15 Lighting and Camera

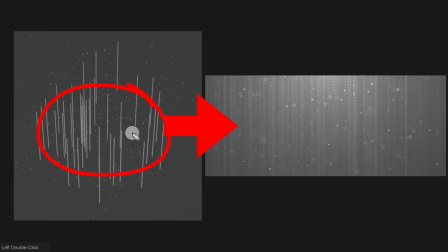[0:00]
And here's where we're headed in this chapter. We're going to take our geometry node setup and apply our lighting and our camera.
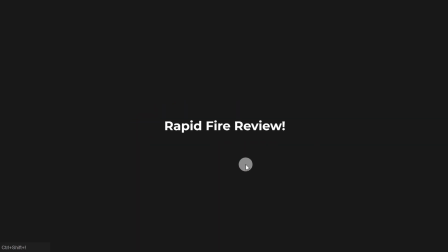[0:05]
And we're going to do a rapid fire review, so be sure to follow along after the video with the cheat sheets. I'm going to go through these pretty quick. This is all review from beginner level courses. And our very first step is to set up our lighting and our camera.
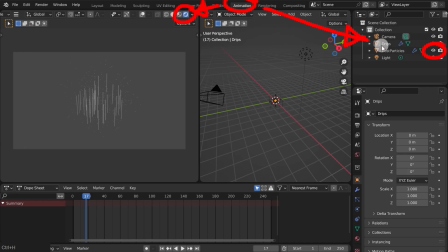[0:15]
So starting in the animation tab, turn on rendering and turn on the drips and dust to make sure we have everything enabled. And this is sort of where we're starting off with. Then jump into our warp properties, set up volume scatter, lower the density so that we can get that atmospheric effect going into our scene.
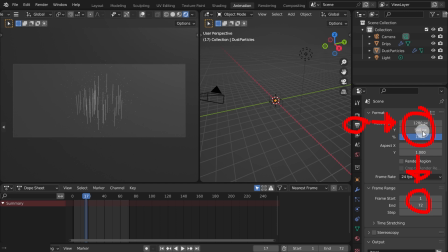[0:29]
Going into our image properties, setting up that 1280 by 540, 21 by 9 aspect ratio. End frame is going to be 72 frames, so we're doing a 3-second render animation. Next, I'm setting up the camera here.
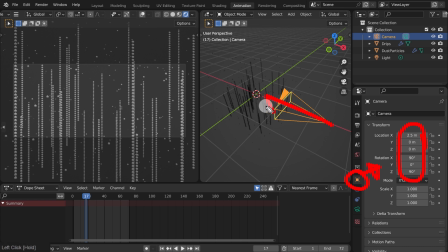[0:40]
So the big tip here is that we want this to be symmetrical. So I have it perfectly aligned with the grid right here. So that's symmetrical both at the top and the sides. So it's going to be a formal balance like we talked about in the art of lighting. Next, I'm jumping to frame 1 and making sure the animation looks good here.
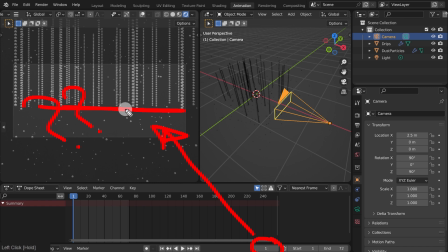[0:56]
And you notice that my particles ended up being a little bit too high, so I had to move them down just as a starting point.
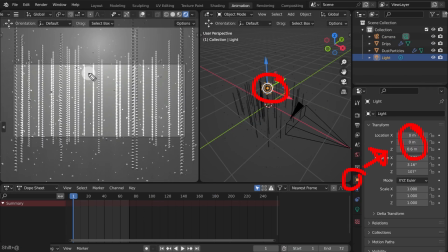[1:02]
And then I'm moving my light in place. Again, we're doing a very symmetrical scene here. So this light is going to be right in the center, creating that formal balance. And the note here is that the light, I'm putting it right on top of the camera so that we get that really exaggerated fall off, which ended up looking really nice in the final render.
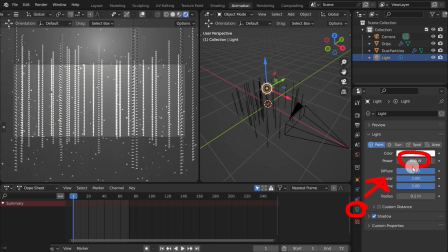[1:20]
From here, I'm lowering the intensity. It was a little bit too bright, a little bit too blown out, so I'm bringing that down to 500.
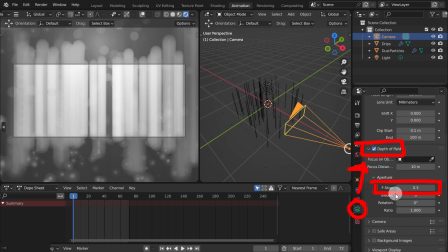[1:25]
Jump into my camera settings, turning on depth of field, lowering the f-stop so that we get that really exaggerated depth of field. And then currently everything's out of focus,
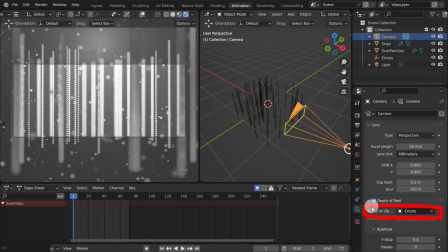[1:34]
so we're going to need to drop in an empty and then go back to our depth of field here and then put the focus object back on the empty, which is at the center of the world. Now at this point, everything just kind of felt too much, so we're going to do the final tweaks here.
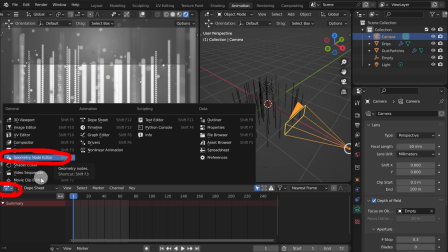[1:47]
And step number 2 is to set up our final geometry node tweaks. So I'm going to add my geometry nodes panel to my animation tab so we can work on it here.
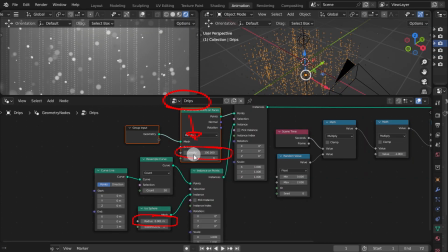[1:55]
And then I'm selecting the drips, and then I went ahead and boosted up the density a lot on that. We went from 50 to 100 just so we can see it a lot more. There wasn't very many showing up after I put in the depth of field. And then I'm lowering the isosphere down all the way down to 0.001, so these particles end up being a lot smaller so they're not so dominant in the scene.
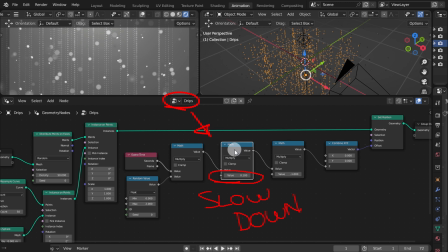[2:14]
From here, I did a test animation. Everything was going too fast still. So I went ahead and put another math node after the scene here, and I went down to 0.1. And I went down to 0.1, so we're essentially slowing it down to 10% of the animation that it was.
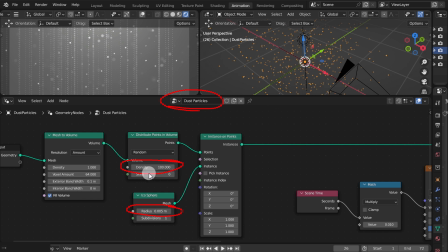[2:28]
Jumping over to my dust particles, I felt that I needed more, so I went up on the density from 50 to 100, and then again lowered the radius to 0.005, making everything a lot smaller. And then everything started to fall together there. Next, I felt everything was too bright still.
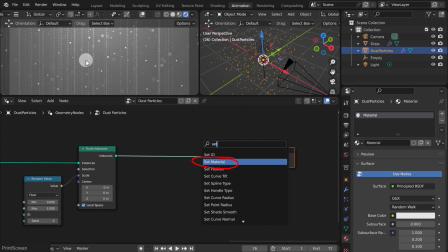[2:44]
I wanted everything to feel more translucent. So from here, I'm going to set up a material to do that. We got the standard material that we have that came on the object, but this material doesn't actually get assigned to the geometry nodes because all of these objects here are actually created in geometry nodes. So this is a pretty weird part of geometry nodes.
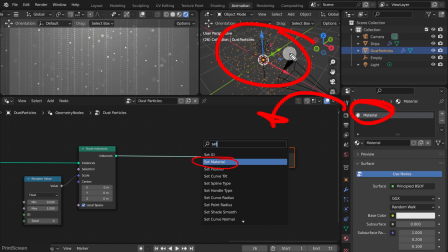[3:02]
If you create the object, such as a mesh object, such as an isosphere, inside of the geometry nodes, you cannot just assign the material on the object level. It has to be done on the geometry nodes level. So I'm adding in a set material node. I'm going to assign that material, the default material, and then I'm just going to lower it and darken it down to somewhere around 0.1.
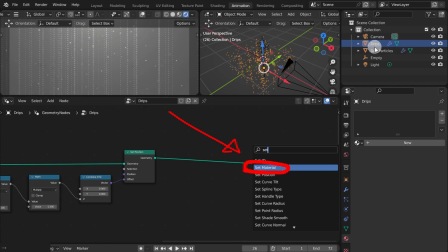[3:22]
And then everything started to feel a lot more translucent. And then I'm going over to the drips and doing the same thing, adding that set material and then assigning that material to that. And that'll be a wrap for this chapter, and we'll continue in the next chapter.